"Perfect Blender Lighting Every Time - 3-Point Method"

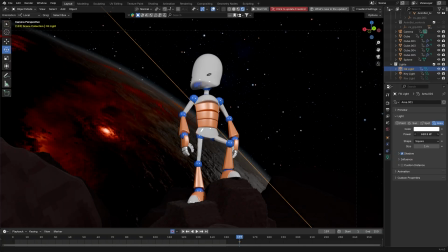247s
And the fill light is typically dimmer because if we bring it all the way up here, there really isn't that much separation. It's almost like he has just one light on him. So we don't want it to be completely off. We just want there to be some.
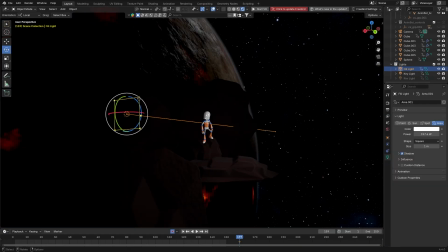258s
And that's a good balance. Luckily, with area lights, I can actually change the size of them as well, so I can cover a wider area.
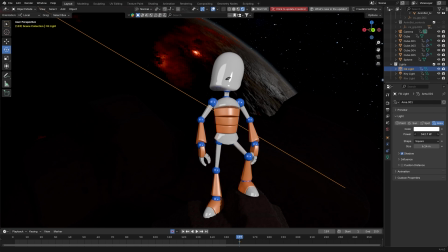267s
But as I do that, the light might lose some of its intensity, so I have to bring it up some.
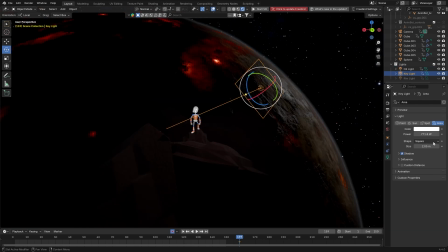272s
I can also change the shape of the light,
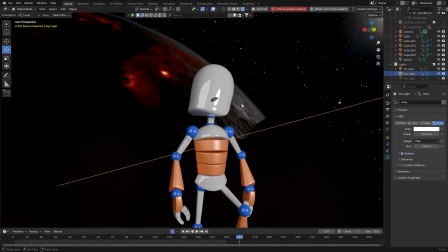275s
turn it into a disc right here, and that actually changes the reflection that I'm getting.
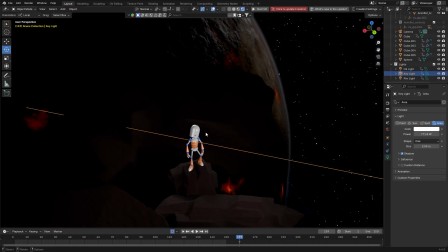281s
So that might be something for you to consider. Let's turn the rim light back on, because I'd like to pay a little bit of attention to that.
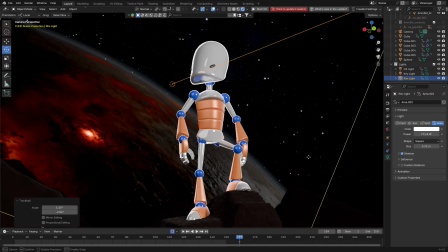287s
From here, we can make it a little bit bigger. And as you can see, with a much bigger area, the rim light becomes more intense.
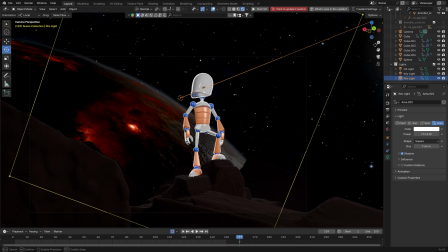297s
Now, it might be a little bit too much. It's looking like it's drawing a white outline around them. That's probably not what we want. We want only just a little bit.
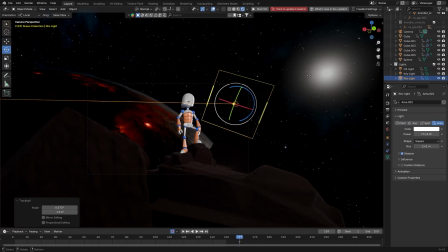310s
In fact, from what I see in the... Yep, you see that? There's a star.
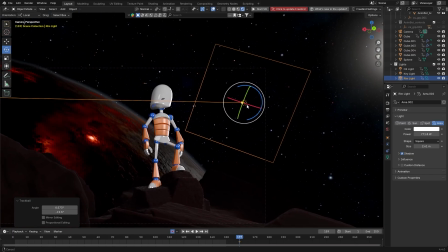315s
So we can use that as a bit of inspiration. And we'll put the rim light right there so it looks like the light of that star is actually affecting it.
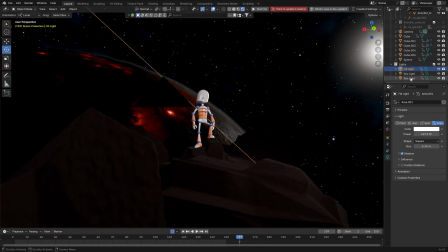325s
We're not going to stop there, though. Take a look at here. We can actually change the color of these guys.
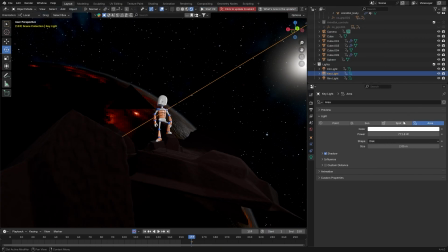333s
I can make this more blue, so we have a more cinematic shot, or any other cool color.
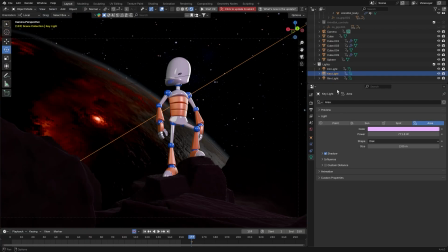344s
It feels like purple might be where it's at, so I'm gonna keep to that. And the fill light can be something different. I can actually make it red. Let's see what it looks like with red. Oh, do you see? Oh, that's nice. So it looks like that extra light there is coming from the planet.
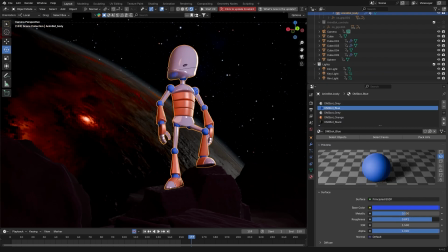361s
I want to bring his roughness down, though. Well, that roughness. What about this? Ah, that's better. I thought he was just a little bit too glossy there.
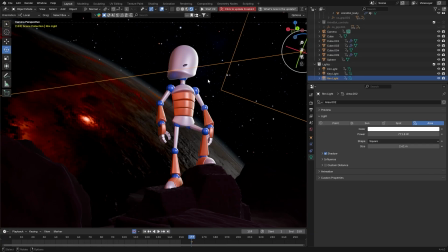375s
So while setting up lighting, you might actually gain an opportunity to go back to your character's material and change a few things up.
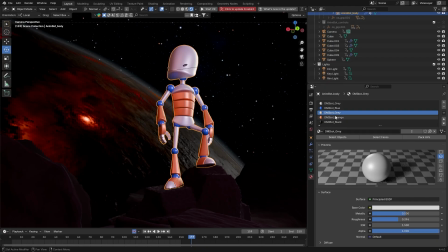381s
And if their materials are pretty basic, like this guy right here, it's easy to change them. I can make this more metallic if I so choose. And I gotta say, that looks much better.
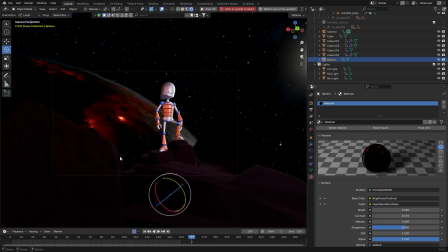393s
Now, we can also take this opportunity to change the form of our lights as well. If you noticed, I'm gonna go ahead and grab the key light one more time.
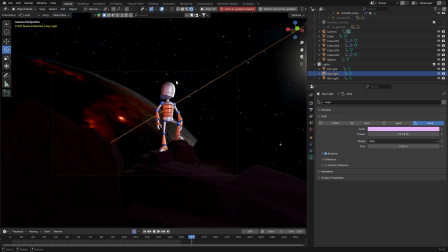401s
I like what the fill light is doing, so I won't change it. But the key light, I would like there to be something a little bit more. I can actually add a sun this way. I can change the form of this area light into a sun.
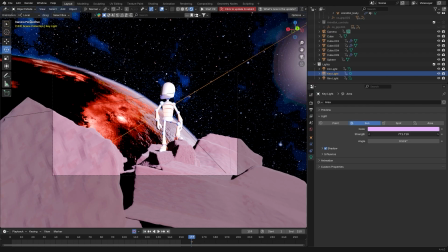415s
And that looks pretty powerful. I'm probably going to have to bring it down some. Let's start with 10.
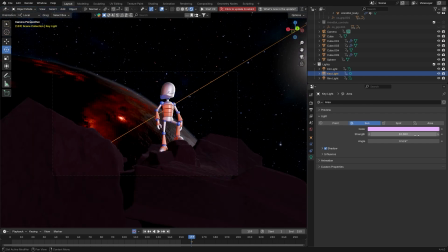421s
And let's just see what it gives us.
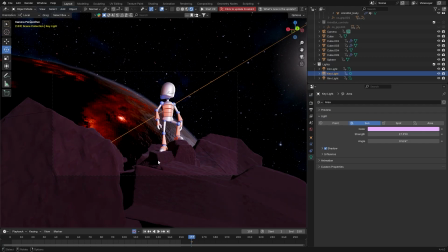426s
So now I am able to include the rocks in my lighting setup. You can do it by... You can include the rocks by adding more lights, but using just one to start with is not too bad at all.
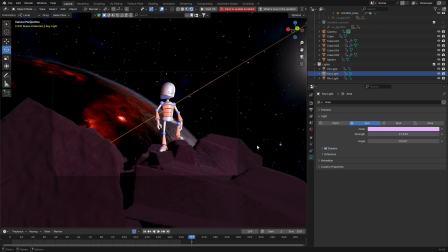439s
Now, even though it's called 3-point lighting, that doesn't mean you can't add more lights to the scene.
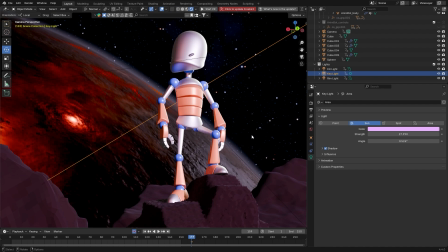446s
So for example, there have been instances in my project where the rim light I have isn't doing enough to draw an outline around my subject, at least not the kind of outline that I want. So what I did was actually duplicate the original rim light so that I have 2 to work with instead of just the 1.
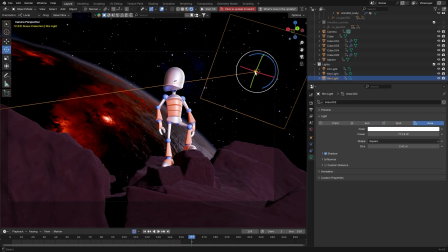463s
I can go ahead and do that right now. Duplicate that.
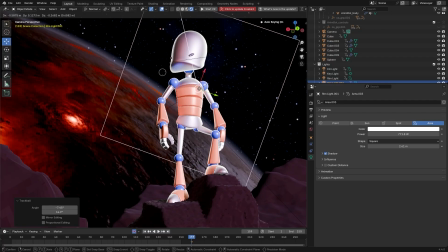466s
I have a soft outline here, but what if I wanted to add just a little bit more and I want to bring it down some?
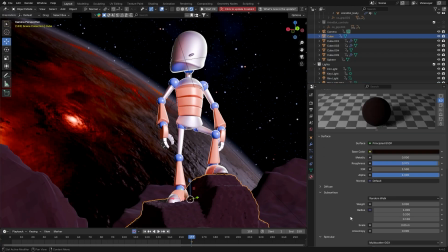474s
Like so. Let me change the specular on these rocks. I'm pretty sure that'll help us out.
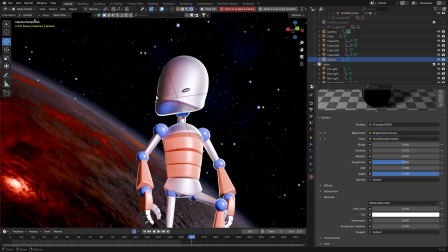478s
So now with that extra rim light, I actually have more of an outline here, and it looks pretty good.
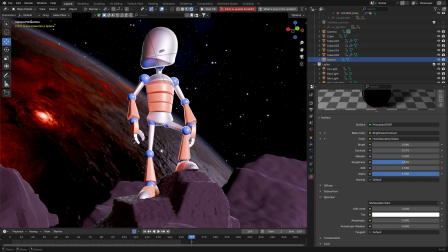484s
The fill light can also get a bit of help if it needs it.